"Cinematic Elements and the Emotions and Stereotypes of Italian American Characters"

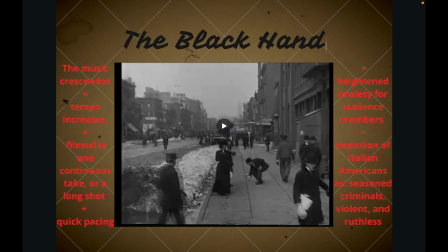(3:58)
The continuous shot paired with the increasing intensity of the music exponentially increases viewers' unedgedness,
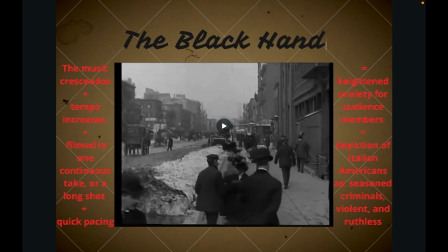(4:06)
which ultimately results in their perception of the black hand as scary people.
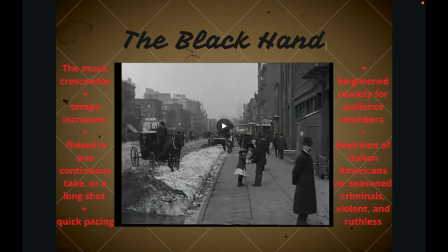(4:12)
All of these film techniques add to the stereotypes of Italian Americans being corrupt and crime affiliated,
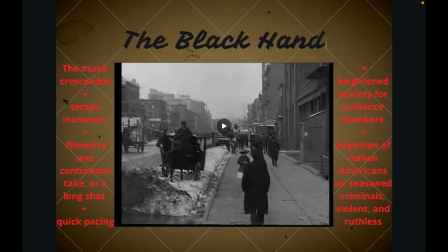(4:18)
so Italian Americans would be convicted of crimes in real life.
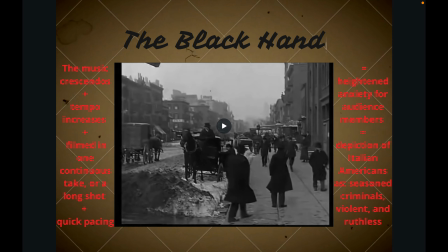(4:23)
Films that have consistent portrayals of people of certain ethnicities, such as Italian Americans, influence public perception of these people.
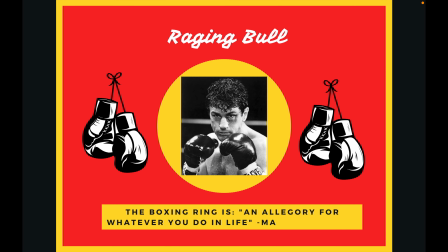(4:33)
Another film that uses sophisticated filming techniques to convey the emotions and stereotypes of Italian-American characters is the 1980 film Raging Bull. The movie depicts the rise and downfall of the boxer Jake LaMotta and most famously utilizes the boxing ring as an allegory for anything one may do in life.
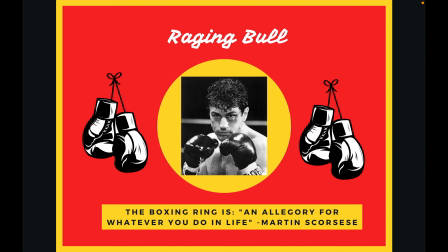(4:53)
I will mainly be focusing on the sound effects and camera movements in this film.
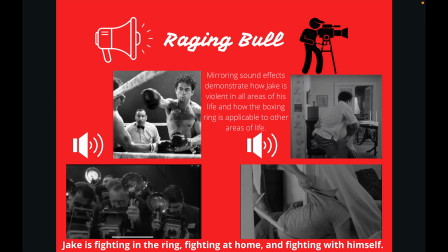(4:58)
First, the sound effects used in the scene where Jake beats up his brother and wife match the sound effects used in the boxing ring scenes.
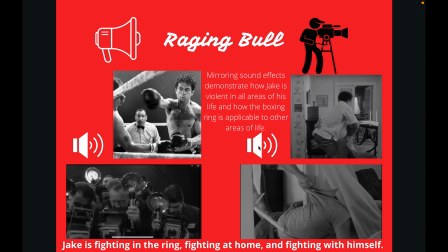(5:16)
One specific thing to note is the shattered glass used for when Jake smashes his brother's head into the door is the same sound of the paparazzi cameras during the boxing rounds. Jake is depicted as a man with deep-rooted anger and jealousy that reflect his own insecurities, which is not uncommon for the Italian-American man on screen.
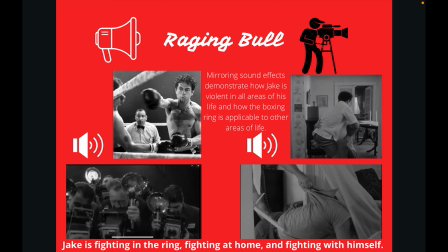(5:36)
He does not only release his anger in the ring, but also on his family members, as we see in the scenes where he is fighting with his brother. His jealousy shines through constantly since he always suspects that his wife, Vicky, is cheating on him.
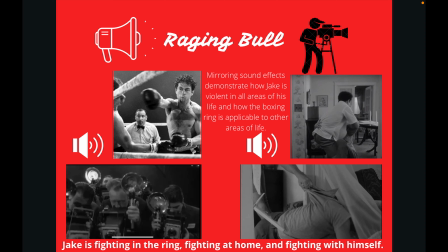(5:50)
The choice to put in mirroring sound effects in the violence at home in his private life and the violence in the rink in his public life accentuate Scorsese's message that the ring is applicable to other areas of life. Also, symbolic placement is important in this scene as well.
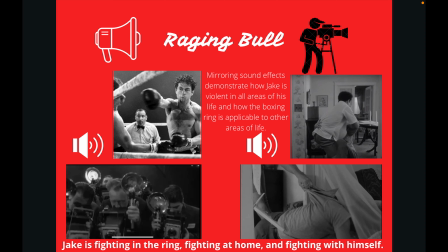(6:07)
In this scene, as well as in many others, there are signs that Jake is a devoted Catholic man, again, typical for Italian-American characters. Although he may appear to be a devoted member of the Catholic Church, he is never seen going to church in the film unlike other films that portray Italian-American men.
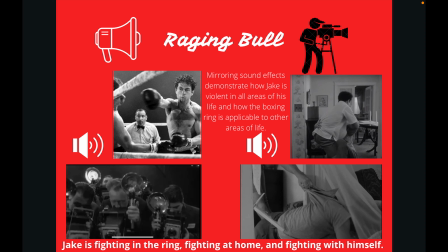(6:26)
Also, it is interesting that there are always signs of Catholicism when Jake is in situations that seem to go against the morals of the Catholic Church.
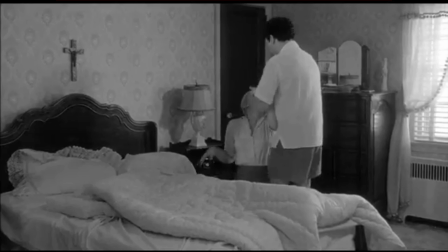(6:34)
In the part of this scene where Jake is seen fighting with and abusing Vicky in their bedroom,
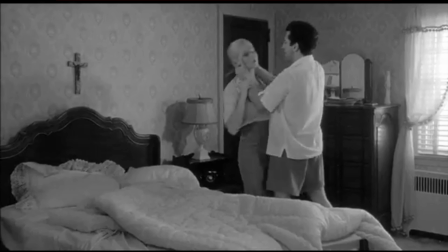(6:40)
there is a cross that you can't miss due to its placement center frame above the bed and its bold nature.
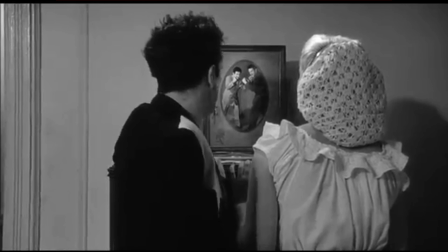(6:47)
Also, when he first begins seeing Vicky prior to splitting up with his first wife,
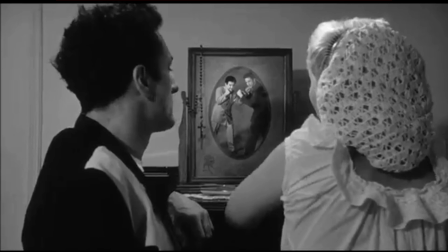(6:52)
Vicky and him are in the bedroom and there is a photo of Jake and his brother with rosary beads draped on the frame.
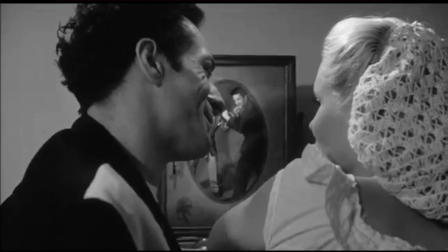(6:59)
This particular placement of religious iconography is important because it reminds the audience that his actions in these scenes are sins against the church.
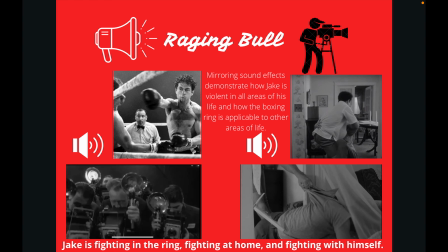(7:08)
In the piece Catholicism and Violence in Films of Martin Scorsese, Raging Bull is discussed at length due to the frequent religious iconography appearing in the violent film. An interesting concept that was touched upon in the article was Jake's desire to be a godlike figure that people worship. Jake was depicted as Catholic,
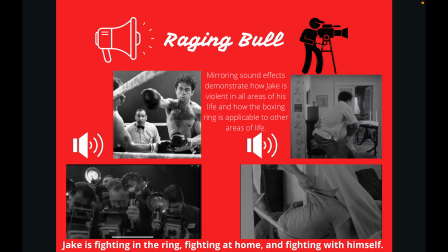(7:27)
and the set pieces and props in the film demonstrate how Catholicism was a large part of Italian-American life in the 20th century. However, this does not always mean that Italian-Americans were depicted in a good way. Like Jake, most Italian-American characters commit sins that the church would deem wrongful.
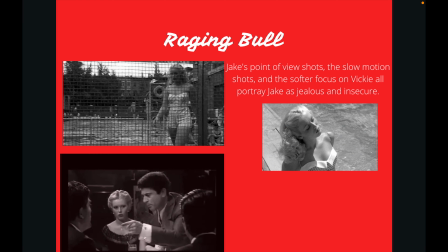(7:47)
Returning back to the discussion of Jake's jealousy in regards to Vicky,
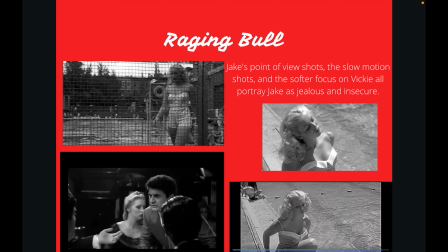(7:51)
the video essay What's So Great About Raging Bull from A Matter of Film demonstrates how camera work and pacing emphasize this message.
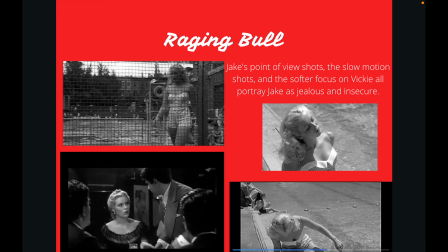(7:59)
The video essay describes how point of view and slow motion shots intensify conveying Jake's emotions of jealousy.